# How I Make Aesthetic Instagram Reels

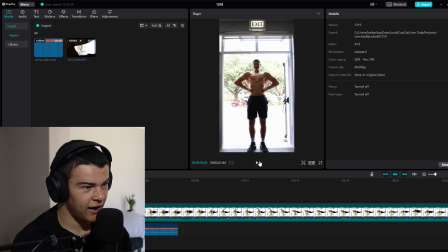[8:17]
So what I did was I stood at the doorway, on the doorway, so I could get the light to like wrap around me, but then still get it kind of dark enough so my body doesn't get blown out with the light. So it's just sort of the edges.
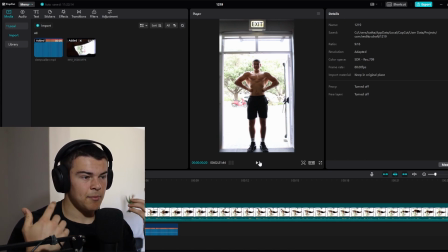[8:32]
So then I bumped up the brightness so you can see my body fine, but then the background was blown out, and that just, for some reason, it's really aesthetic. Because the room was quite dark, I actually had to bump up the light quite a bit, so therefore it got a little bit noisy and the quality wasn't that great.
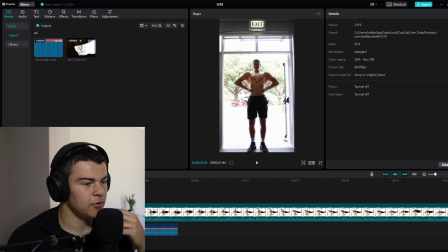[8:49]
Also another tip is to try not to turn up the exposure too much, because it gets pretty bad. So now let's count the clips, right?
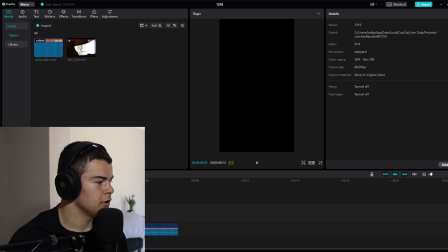[9:00]
1, 2, 3, 4. So there's 4 clips of me doing exercises, because
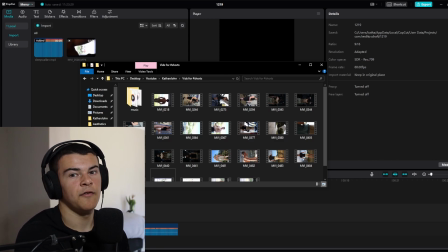[9:08]
1, 2, 3, 4, and then 5, which is shut up. 5, which is me starting to do the posing. Preferably you want to have a little bit of movement in the clips and a little bit more zoomed out,
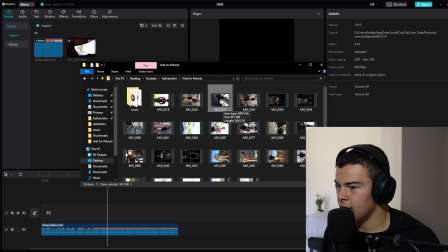[9:23]
from my opinion, but depends on what kind of look you're going for. So I really liked the look of this clip of me doing bicep curls.
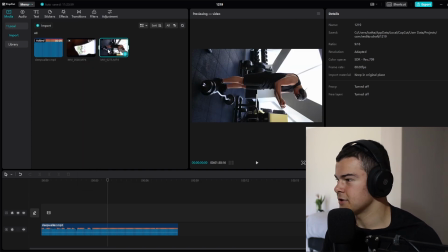[9:31]
It just looked good.
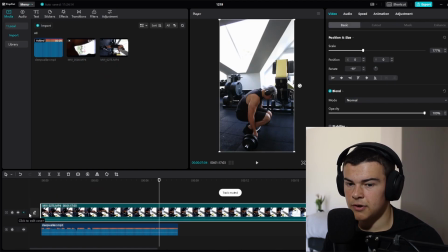[9:33]
Also mute the top video here, so then you don't have that.
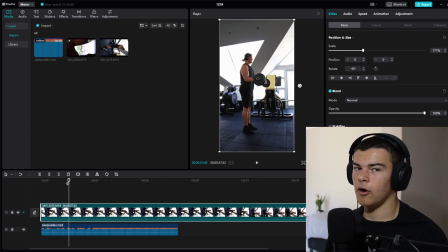[9:41]
Okay, except we're gonna start this reel on the 4 snare drop. So we're gonna leave out the and we're gonna just start it from. Okay, I'm gonna finish editing these clips to the audio. So basically what I'm gonna do is I'm gonna edit every time there's a snare, I'm gonna edit all the me doing all the lifts, and then every time there's a kick after the drop, I'm going to edit me doing the posing, and I will get to you guys when I'm finished because it's just fairly straightforward. Okay, so ladies and gentlemen, now I am finished doing pretty much all the editing. I think that's all that's going to be done. It's pretty much just the cuts. I mean, it's enough cuts for it to kind of keep it entertaining. It does get a little bit second guessing the playthrough here.
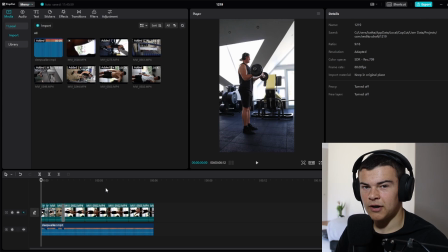[10:26]
I'm thinking maybe it's a bit not quite enough dopamine release, but it's an aesthetic reel.
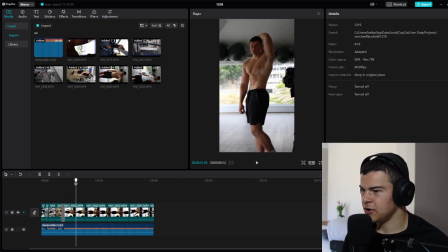[10:31]
I'm not trying to please dopamine. Another big tip with editing your posing here is to always put your best looking pose first.
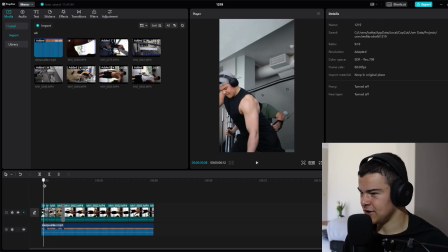[10:39]
The thing is with these reels is obviously the whole point is posting you posing.
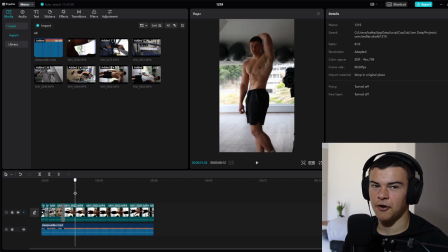[10:44]
If your pose looks terrible and that's the whole focus of the reel, then obviously the reel's not going to do too well. So those pose, for an example, I didn't expect it when I was actually recording or anything, and I don't often really do this pose at all, but for some reason this pose just looked really good.
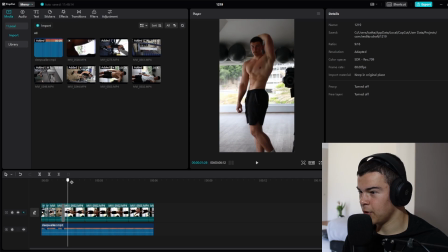[11:02]
You can see here this recording, the pose just looked really good for some reason. I'll put that first because that was the best looking pose, and then the lat spread was also really good looking, so I'll put that second, and then my front double bar wasn't too bad as well,
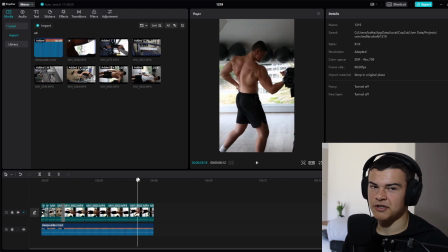[11:15]
so I'll put that there. And this pose, I was trying this pose out for the first time, and also doesn't look too bad, so I'll put that there.
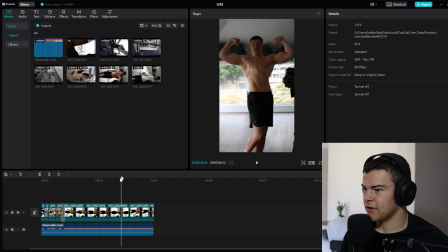[11:22]
There's a few, one or two poses that I left out, like the this one where you put one over like that. I looked a little bit thin on that one. My body composition looks a little bit different to the rest of the poses, so I just kind of left that one out.
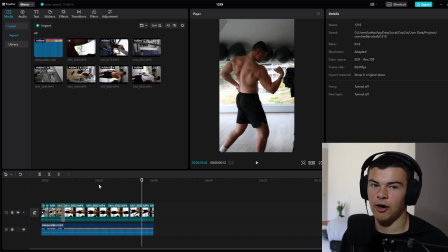[11:37]
Choose your strong poses, put them in there. Obviously, I mean, that's what all fitness influencers do. If you see Alex Eubank, how like his reels of him like posing, that I guarantee you that same one where he always goes like that, it'll always be in those reels. So pick your strong pose, and don't stick to just doing that pose, but film like a whole bunch of poses and then use the good ones and put the best ones first.
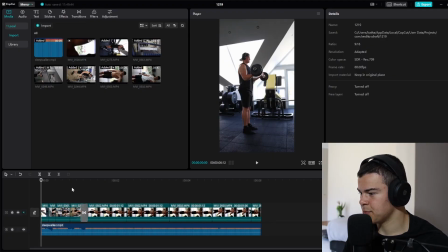[12:05]
And also here, what's really good with retention is because it's cutting the videos so many times, like
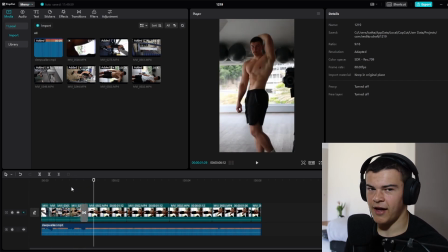[12:12]
because there's so many cuts, it's like, whoa, lots is happening, so they gotta like figure out what's happening, so keep watching, you know what I'm saying? So